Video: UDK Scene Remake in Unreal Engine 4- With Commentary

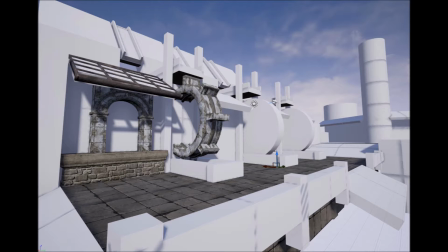Then I started to vignette my waterwheel and a little archway window where I had the roof and wall set up originally the gray box continuing
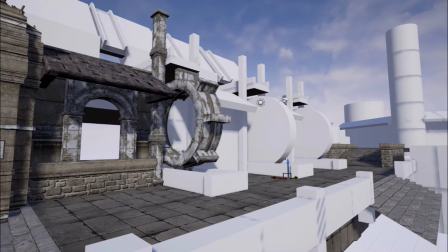with the meshing I'm now expanding on the pillars and structural foundation of the scene along with the water wheel and more of the window and rooftop shapes here
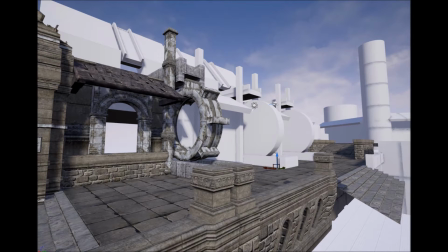I pretty much did a full vignette of my shapes and my designs that I'd like to use and from here I kind of copy paste and duplicate what I liked in this small corner of the scene.
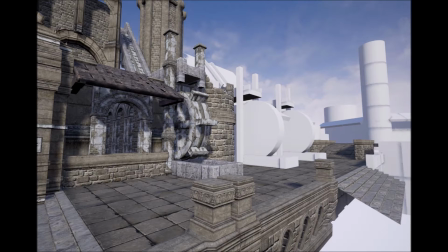As you can see the scene is starting to come together having more life, having more structure beyond a gray box.
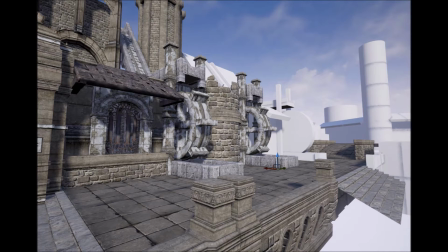Now I've placed the second gray box waterwheel with the waterwheel I've already built in static mesh and in the next scene after that you'll see the same shapes duplicated to the third waterwheel.
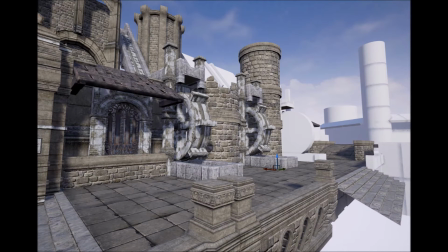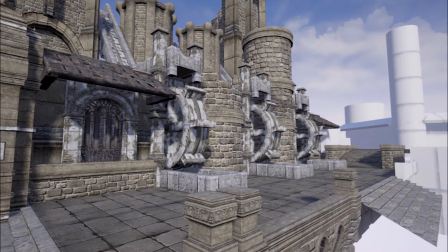At this point you can see a big transformation from the gray box state to a more detailed visual state but keeping the same essence of what I wanted to build from the UDK design and the gray box.
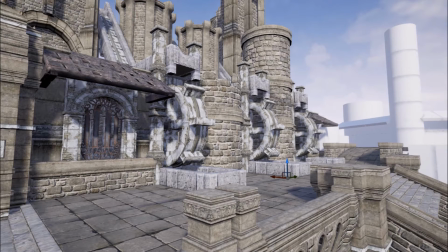At this stage I am at a point where the visuals are pretty much locked in for most of the scene.
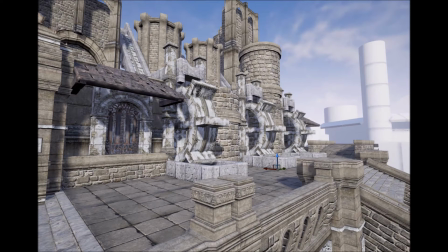Starting to add in some decorations, add in some statues, some staircases to fill in some of the gaps that were in the gray box.
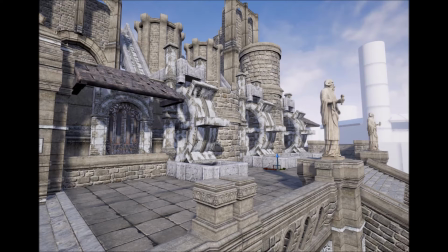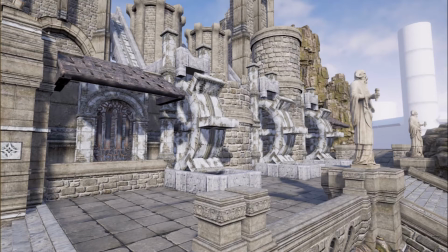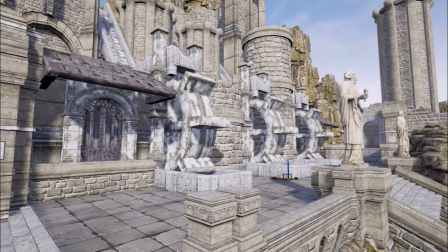At this stage the gray box is completely gone. Every piece of the gray box is now added for the static mesh and I pretty much have my visual direction of where i want to go with this scene to
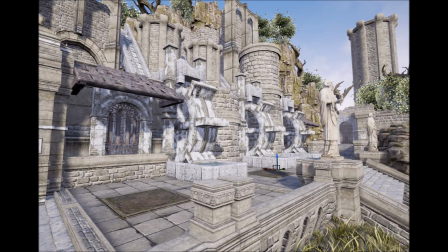clear from the monotony of just stone i'm adding in some organic shapes the rocks and trees grass to add some more shapes and colors that can pop away from just the non-organic structure finally added in some small crates and doodads to fill
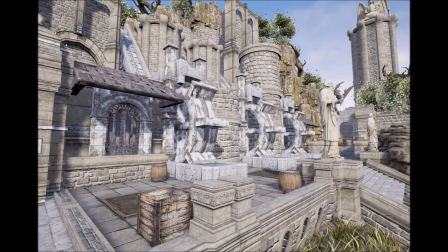in the gaps on the floor again to just break up the space and not just feel like one big floor now
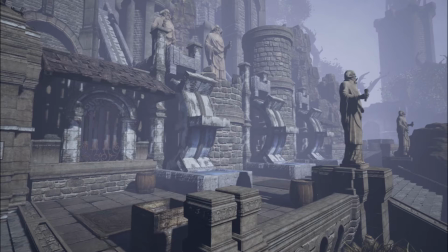I've started lighting pass I kind of want to go with a overcast or dreary feels it was my first attempt at pulling this off with the light light settings and unreal here
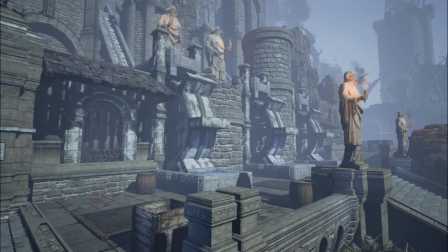things got a bit too green but again just experiment settings tired to add some more color variations with torches it's not just all one color again
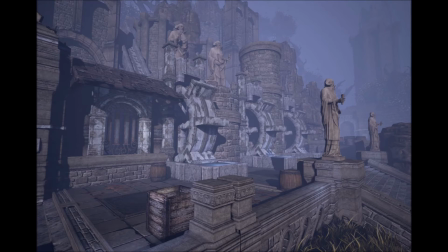messing more settings this time it went to more too much purple really not getting that right overcast or dreary feel I wanted to get with my scene